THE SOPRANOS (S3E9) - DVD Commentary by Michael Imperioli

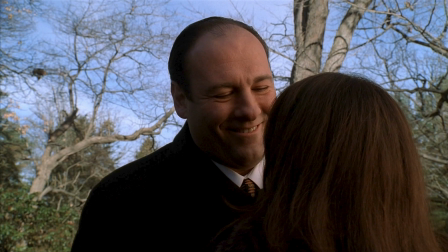1443s
She's got him wrapped around his finger right here at this point she's just like totally nuts about her you lie
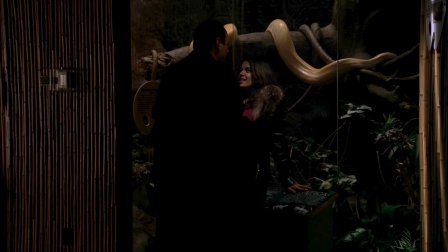1451s
the scenes between tony and gloria here i mean are really fun just the seduction her kind of talking about her like philosophies of life this sex scene here you know just the way it kind of happens the way she she's just like luring him along
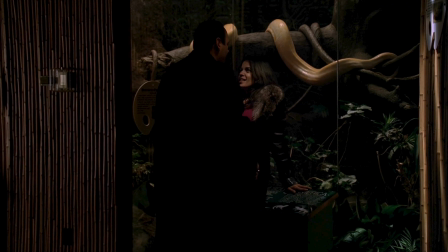1469s
and uh she knows exactly what buttons to push she knows what to wear how to look she's a very sexy character you
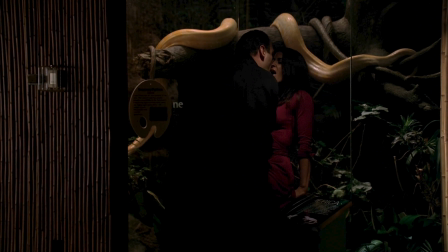1479s
know you could see why he's just falling for her completely a white albino Python in the background there's a good actor that Python knew exactly what to do understand Jackie's
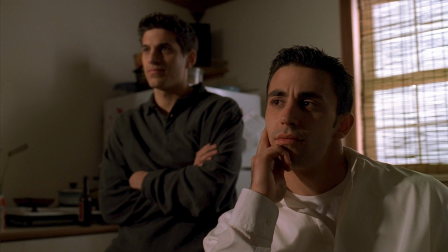1497s
doing his best Michael Corleone here that's what the finger to the side of the face and the You know, he's playing the role of Michael Corleone in this scene.
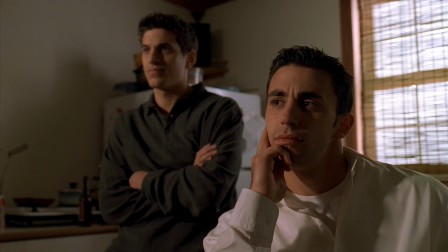1512s
He's the big shot here, you know, solving these little problems. He's using all the right words and the, uh... It's almost like he's doing this in front of the mirror, but unfortunately he's doing it in real life.
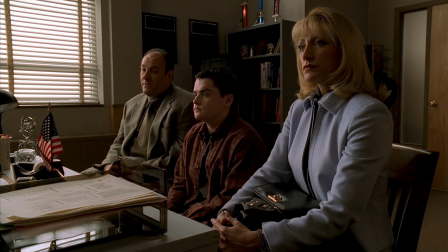1525s
This scene... Where the principal and the coach are kind of... This is like power brokering here, you know. They have a strict no-tolerance policy for vandalism, but yet Tony's a big donator to the school.
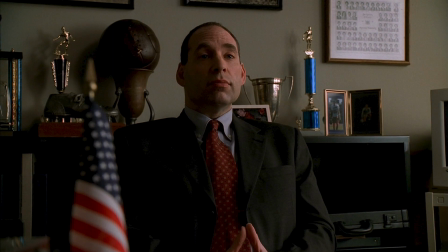1541s
AJ's doing good on football, so they bend the rules a little bit. This is how Tony's world works. You scratch my back, I'll scratch yours. And Carmella can't stand the hypocrisy.
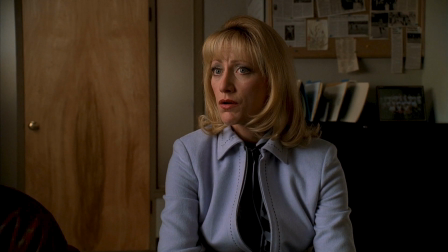1558s
Edie has Carmella down completely. She does. She's a great character to write for. Because she sees the truth, you know, and she's not afraid to act upon it.
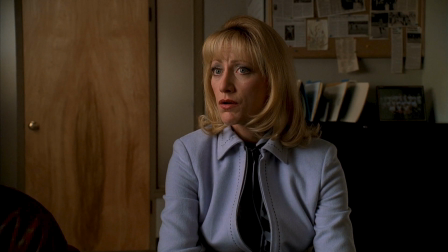1577s
And she knows herself very well, too, I think. And she knows when she hides behind a lie or, you know, bends her morals for her own benefit. She's faced with a big dilemma that she's faced with the reality that she's complicit in these activities that her husband's involved in,
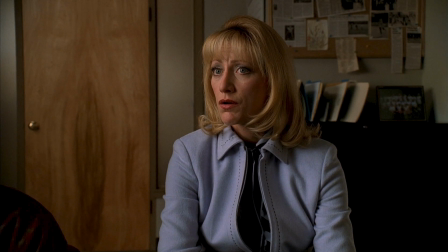1594s
these things that are, to her, immoral and sins and knowing that they're illegal, but yet she benefits from them, and she knows she does, and she's admitting that to herself.
What about the nightmares?
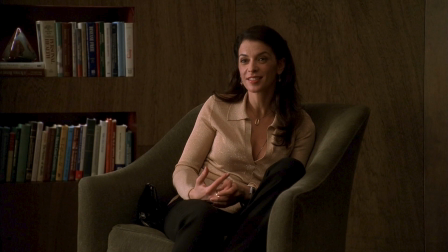1606s
It is kind of very jarring to see someone else sitting across from Dr. Melfi. It was a great opportunity, you know, for Melfi's character, too,
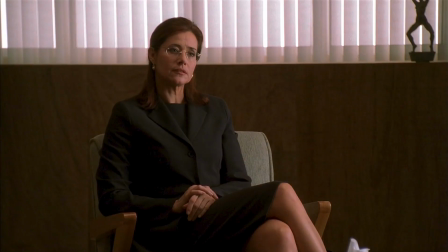1616s
now, to show her techniques and her professional skills working with someone else, a woman. There's a little bit of jealousy here. She knows that, or suspecting at least, that Tony and Gloria have hooked up.
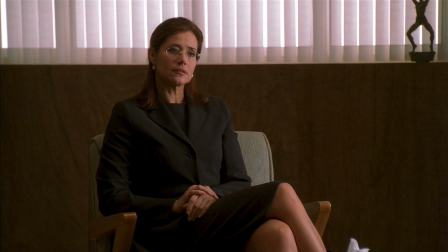1632s
She's a little angry that she doesn't know what's going on, but I think she's a little jealous that Gloria's getting something that maybe she was, you know, was interested in a bit. I think she's excited. Melfi's excited by Tony.
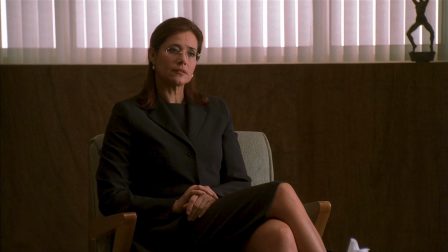1649s
I don't think she'd ever sleep with him or necessarily even really wants to, but there's just that, there's a tension. And now that Gloria, who's her other patient, is seeing Tony,
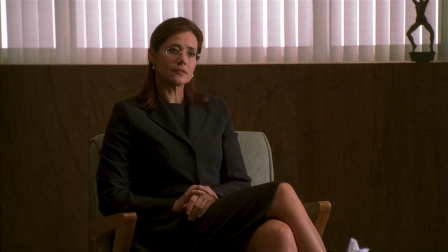1661s
the jealousy's not necessarily logical that, like, you're taking my boyfriend away or someone I want to have sex with, but it's just, it's more of a sense of proprietary or something that...
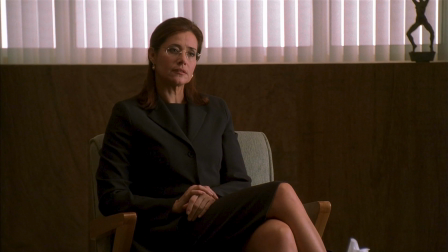1678s
The lines are blurred here, you know, as far as boundaries, and I think it makes for interesting drama and tension.
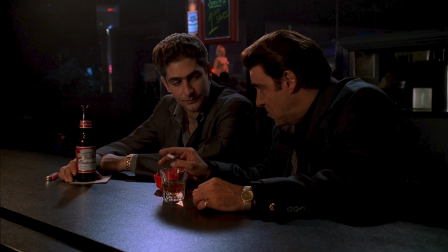1685s
Stevie Van Zandt playing Sylvia O'Donty giving his tips on the nightclub business.